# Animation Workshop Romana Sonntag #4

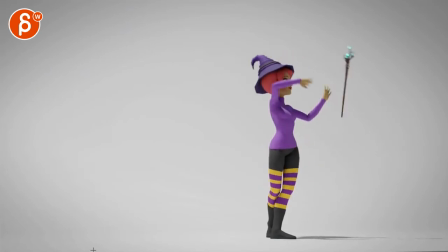(8:20)
it's all pretty good and the reason why I'm mentioning this although careful you have a lot of movement right through here especially this that's a big big move.
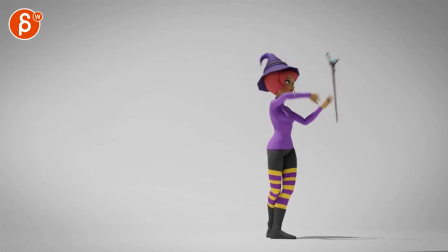(8:33)
Look at the head too. Almost feels like a pop because then from here to here you're slowing everything down a lot. So again a super picky note, this feels too much. I would reduce how much the head goes back and the arms because right now we're slowing down a lot right through there.
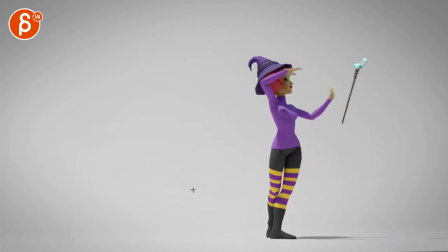(8:51)
So watch this in real time. Right there it feels like a pop. Beep right there. but again the reason why i'm mentioning this why it's so smooth is because when you do
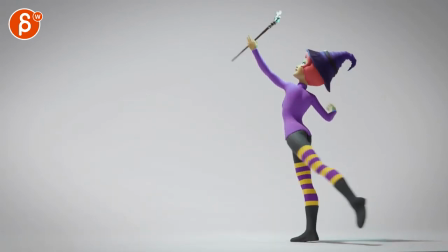(9:04)
this that move right through there that leg could use a frame or two more going this way meaning it's just a bit too fast
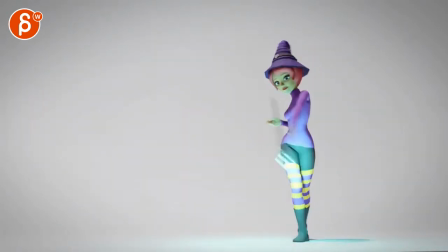(9:15)
right there just a tad just a tad it just feels
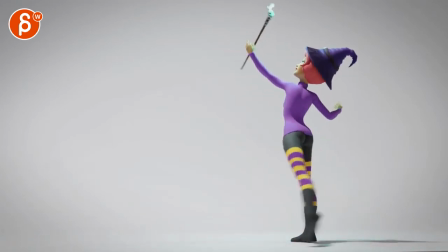(9:19)
suddenly supernaturally fast and stylized borderline stylized it's not I'm not saying it's no super cartoony you just suddenly the movement becomes exaggeratedly
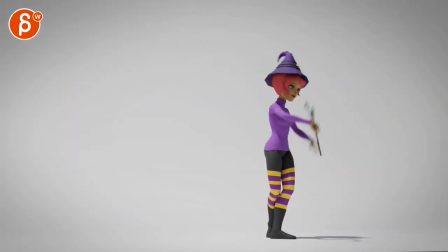(9:31)
fast versus here none of it is except section where there's a pop yeah
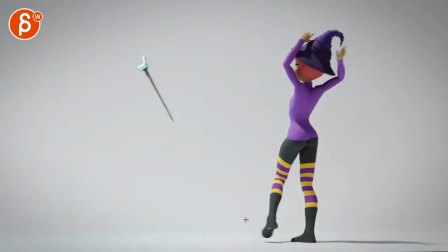(9:39)
I think that's what I'm reacting to
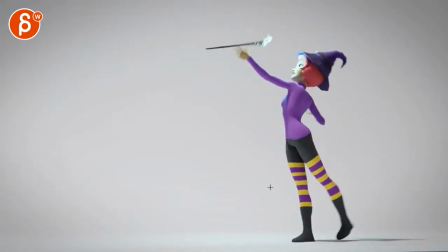(9:46)
then this is weird too I'm looking at the root and back to the root
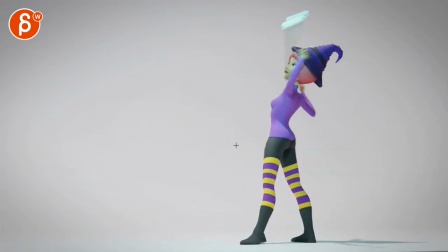(9:50)
she goes this way and then stops, this is the tricky one, the speed at which the root goes back. And the reason why I'm reacting to this is because the only way she can go this way is by pushing with this leg,
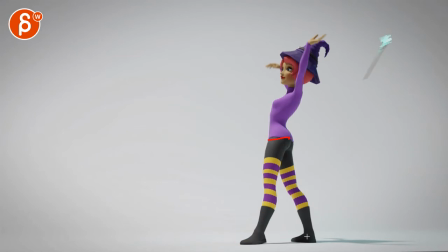(10:10)
pushing down to propel her back, if that makes sense, in terms of purely body mechanics. So, in order to do that, the only way she's doing it right now is through a foot roll.
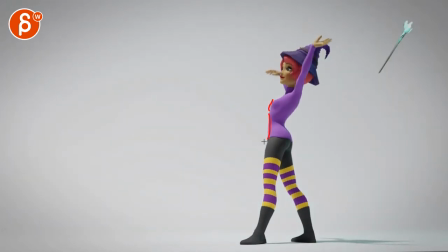(10:24)
And again, spacing-wise, this is a lot. If you look at the lines here, right there, that's suddenly a lot of movement. And it's also only over this frame. So again, this feels like a pop,
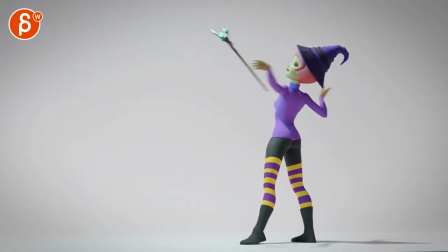(10:37)
and the rest is a bit too smooth. but in order to make it work that she moves this far this
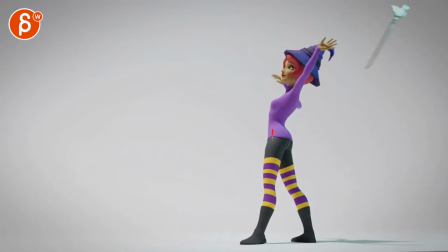(10:45)
way there are a couple things you can either suddenly go down with the root and then go over so that not that she has to fully bend this leg and it would take away from this nice line but if there's any way you can just suddenly imply that the root she goes down a
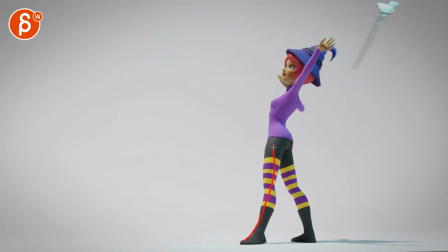(10:59)
bit to push herself off or if you want to keep this line she does a little bit of a move this way to anticipate and then you run and go back so there are at least two ways you can do this where you can make the physics work a bit better
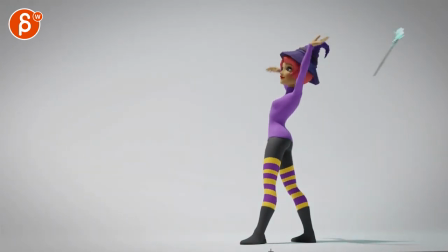(11:13)
i'm just not quite buying that quick move through a foot roll and then the other thing that's a bit tricky again this is all because of the
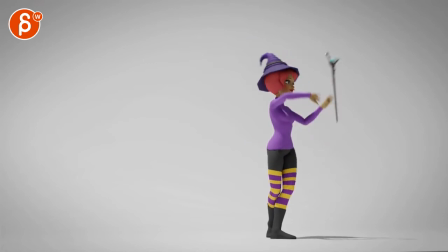(11:20)
timing you're setting at the beginning the realism or somewhat realism when she
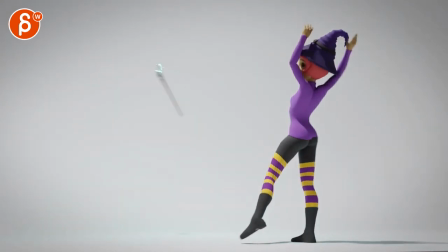(11:26)
goes back here this feels too fast so she goes this way that that's too fast. Because right now she is straight up here. The only way she can move this way and fall forward is through just physics.
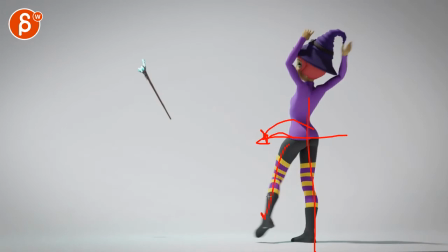(11:43)
She's up here and the off balance of this leg, the leg going this way would make her tip over this way. But there's nothing where this leg is like this and she can again through a foot roll and calves and leg muscles have her go forward.
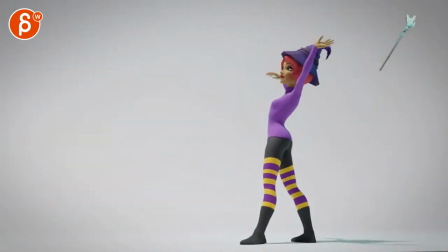(11:59)
This is purely I'm pushing over hold and drop but if you watch this timing we're up too fast you would have to
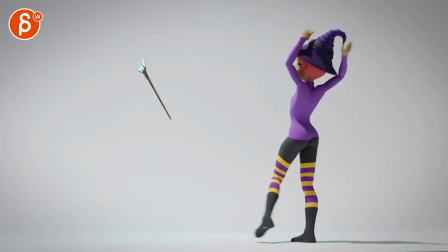(12:07)
go here and give this maybe three or four more frames just so she hangs a bit more and you can buy it that